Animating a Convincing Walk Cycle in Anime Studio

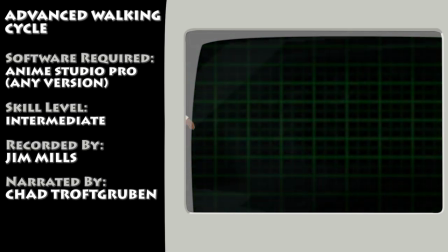0:09 Hey guys, in this tutorial, we'll learn how to create an advanced walking cycle in Anime Studio.
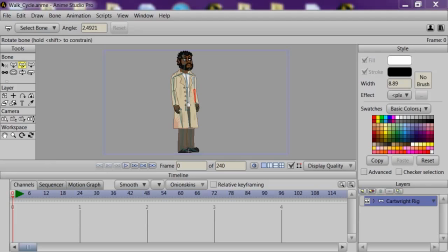0:20 Hi guys, my name is Troftgruben, and this is a tutorial on how to do a walking animation in Anime Studio. Now, we are doing something a little bit differently with this video. Jim Mills, who is now a partner of Incredible Tutorials, will be doing the visuals of the tutorial while I do the narration.
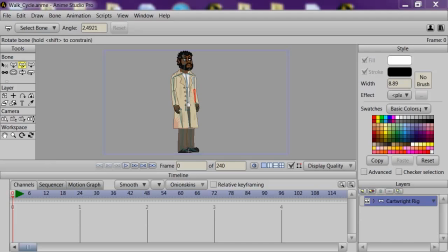0:41 Whether this will result in an explosion of the space-time continuum remains to be seen. However, it will be an adventure, and I guarantee you it will be incredible, so you're set.
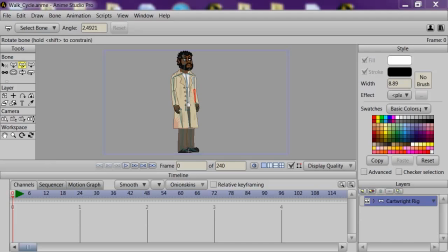0:53 So with that said, let's get started. First, you will need to have a character on screen rigged up and ready to go. You can see we have one here. You need then to click on frame 1 so that we are set and good to go with this animation.
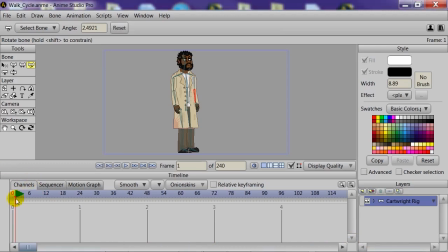1:10 Now we will need to put in some extremes for the pose. As you can see here, we need to basically set down the most extreme positions of the arms and legs. And we just need to get this set up so that we can then go to
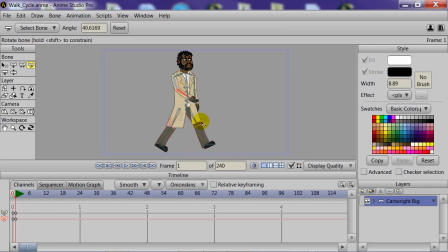1:26 the next few frames here to set up the next part of the extreme motion. And be sure that your legs and arms are opposite of each other, because that's how movement works. That's how your character walks. Once you're done with your pose, hit Control F or Command F if you're on a Mac.
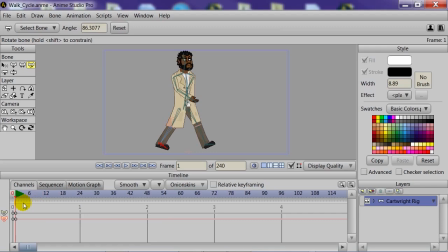1:45 What this will do is create keyframes for all the bones in the pose. That way, everything is locked in and set, and you don't have to worry about any floating bones down the road. Try to make this a habit as you animate, as it will make things easier in the long run.
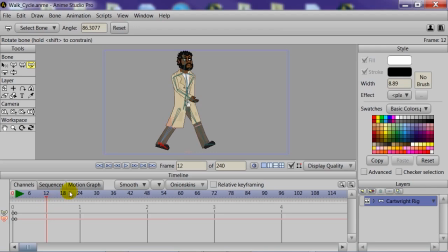2:01 So let's go to frame 12 now, and now we're going to do basically the exact opposite here. We're going to take this leg and move it back, and take that leg and move it forward.
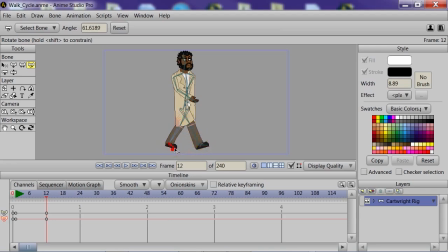2:14 And we'll position the feet here, and then we can move the arms basically to correspond with that. So move this one back since the other one is forward, that leg is forward, and then we'll move that arm forward to mirror that leg.
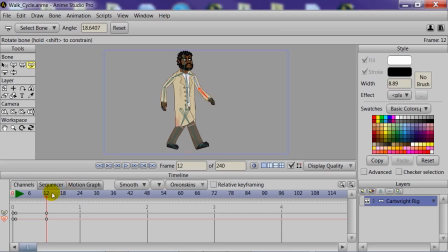2:31 So now you can see that we have two extremes going on here as we play it forward. Now we can copy the frame 1 keyframes, and you can do this by holding in Control and hitting C,
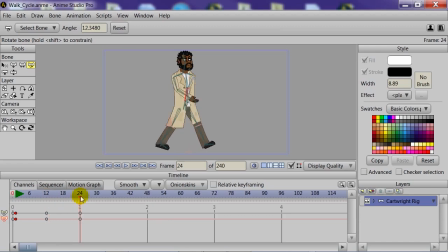2:47 and then pasting by using Control V on your keyboard to paste the frames. This will basically allow us to continue the animation without having to reset the positioning.
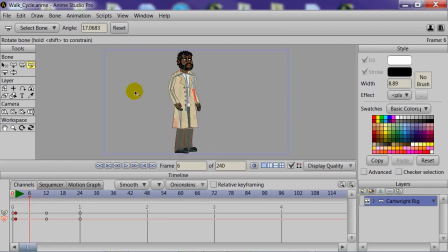2:59 It's just done for us since we can copy and paste those positions. And as we play this, you can see we have something coming in here. Now, it's not quite where we want it yet. It looks like he's sliding a little bit. So we're going to want to add some in-between positions here.
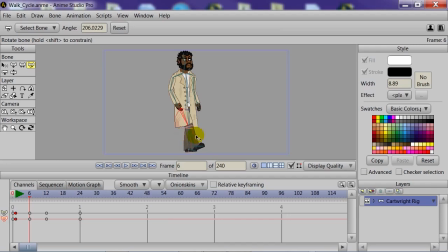3:16 So we can come in here, and we're going in between the first pose on frame 6, and we're just going to move this leg up, the knee up, just like that. And you can see it kind of adds a spring to his step, which is what we want here. Now we're going to do the same thing for the other leg here.
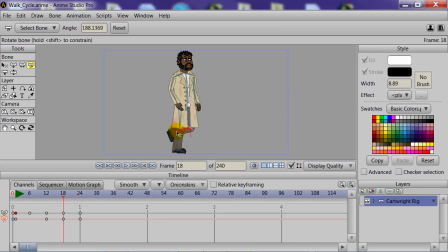3:35 So we'll come in here, and we can just add the leg up like that. Come back here, and you can see now we kind of have a spring in his step, and it's looking better.
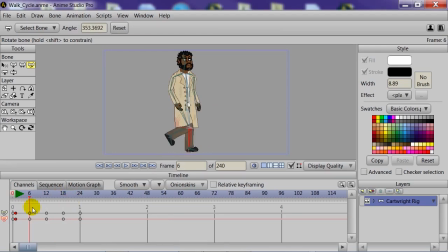3:51 And this is allowing us to get away from that skiing effect we had before. So what we're going to want to do next here is create a cycle, which will allow us to repeat the animation over and over and over so we can see how this is going to look.
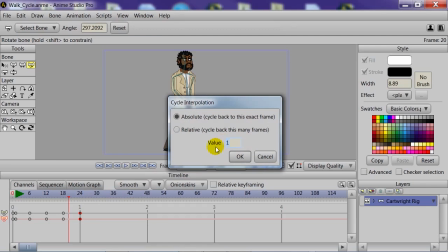4:07 So when you do this, we want to set the value to 2, and then we can click OK, and then just come back here to the beginning.
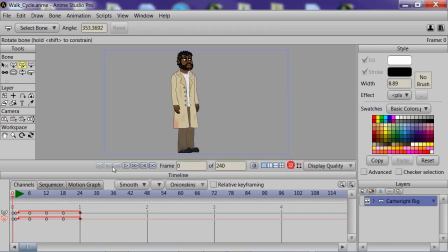4:16 We will remove the bone from the preview so we can kind of see what's going on here, and then hit play. You can see now we can get a view here of what is going on with this animation. Once we're done, we can remove the cycle just by going and highlighting those frames and choosing smooth.
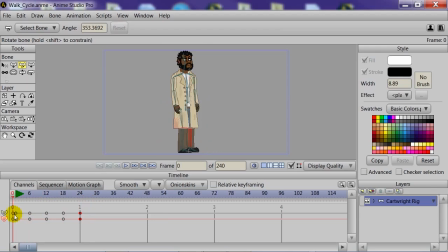4:35 That will remove the cycle, and then we can continue on here with the animation itself. So now what we're going to do here is come in and adjust the body positioning a little bit to add some weight to the character. So we'll go to frame 6, and you can see we're just moving the character down a little bit,
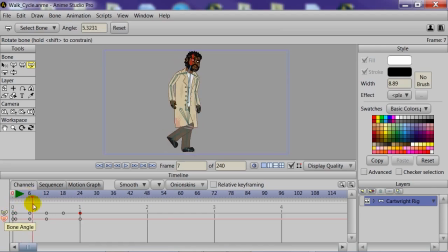4:53 even the head, to just kind of add some bounce or weight to the upper part of the body. You can see he kind of leans forward as he takes that first step down. Now, it's exaggerated, but it will work out in the end, trust me.
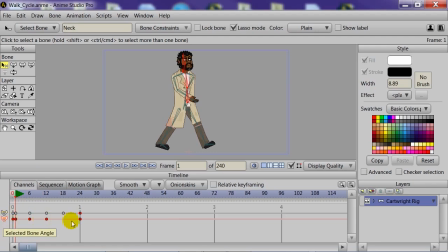5:08 Now, we need to select the top bones here by holding in Shift and clicking on the head, neck, and 2 torso bones. And you can see that they're highlighted now in the selected bone channel.
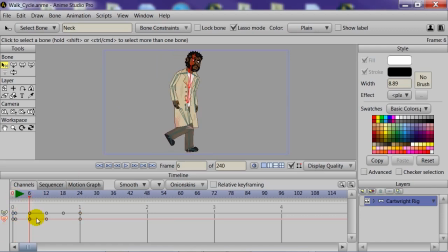5:21 Now, coming in here, what we're going to do is go to frame 6, highlight frame 6, and then just paste that bone keyframe or those bone keyframes onto frame 18.
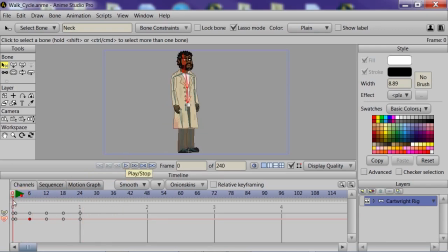5:36 We're basically just copying it over. So all we did was just take some bones and we're just bringing them over to the other part of the animation. So now we can do more with this and go a step further. Since he's stepping to begin with, I guess we might as well take it a step further.
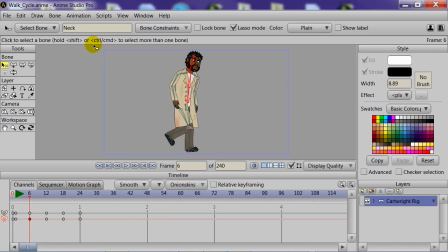5:54 And what we'll do now is come in here and we're going to do what is called breaking the bone. This will allow us to add some more realistic movement to the arms.
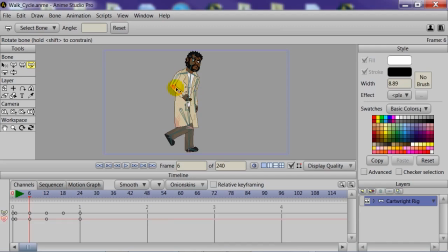6:08 So as you can see here, we're going to deselect the torso bones and then just move this arm up like that. And again, we're just using the rotate bone tool here. And we're going to come in here and we're going to bend the back arm almost as if we're breaking it. That's where the term comes from.
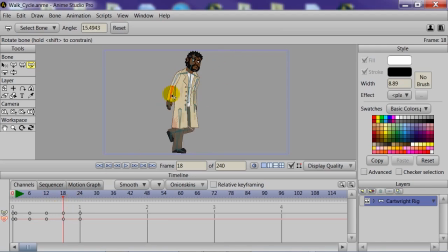6:26 So this will add some different movement to our bones, and we're going to do the same thing now here on frame 18. We're just going to come in here and we're going to do the opposite here. Put that front arm so it almost looks like it's breaking, and then move the back arm forward.
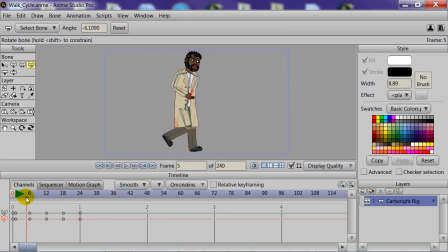6:41 And now you can see we kind of have some sort of springy motion going on, especially when the arms come up. It adds just a little bit more, I would say, of a dynamic effect to the overall animation. Now there's more we can do here as well. We could, for instance, having the anchor point of the layer positioned at the feet,
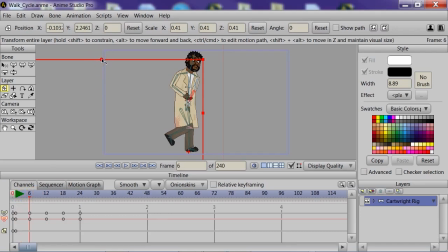7:01 come in here with the transform layer tool and then go to frame 6 and simply squish the whole layer down a little bit. This will definitely give the illusion of a springy effect for the walk.
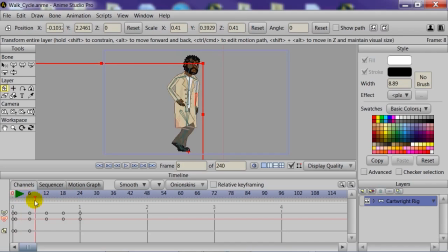7:16 Now let's go back here to frame 1, looking good. Come over here to frame 6, and what we're going to do now is just copy and paste this springiness now, or this squish effect, to frame 18.
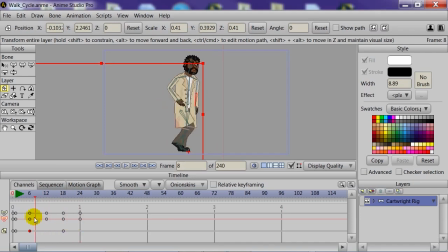7:32 So what's going on here though is he's still squished because between those 2 keyframes there's been no change. It's the same attributes for that keyframe. So what we can do then is copy frame 1 and then paste it onto frame 12.
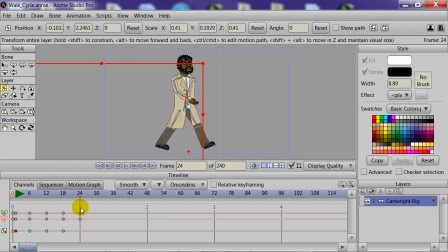7:46 Or if you want to, you can hit the reset button with your scale tool to reset the scale for that character, and you should do that at the end at frame 24 as well. So you now can see that we have definitely a springy, good looking walking animation going on here.
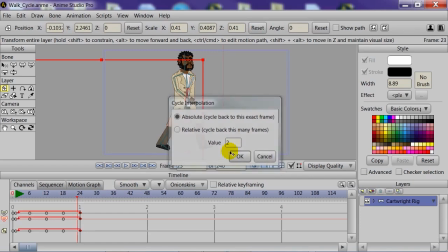8:05 And if we choose cycle again and choose 2, remember, we can see this in play even more so by repeating it and just watching it play out. So let's take a look here. We're going to remove the bones from the workspace, and then we can just hit play and we can see this play out.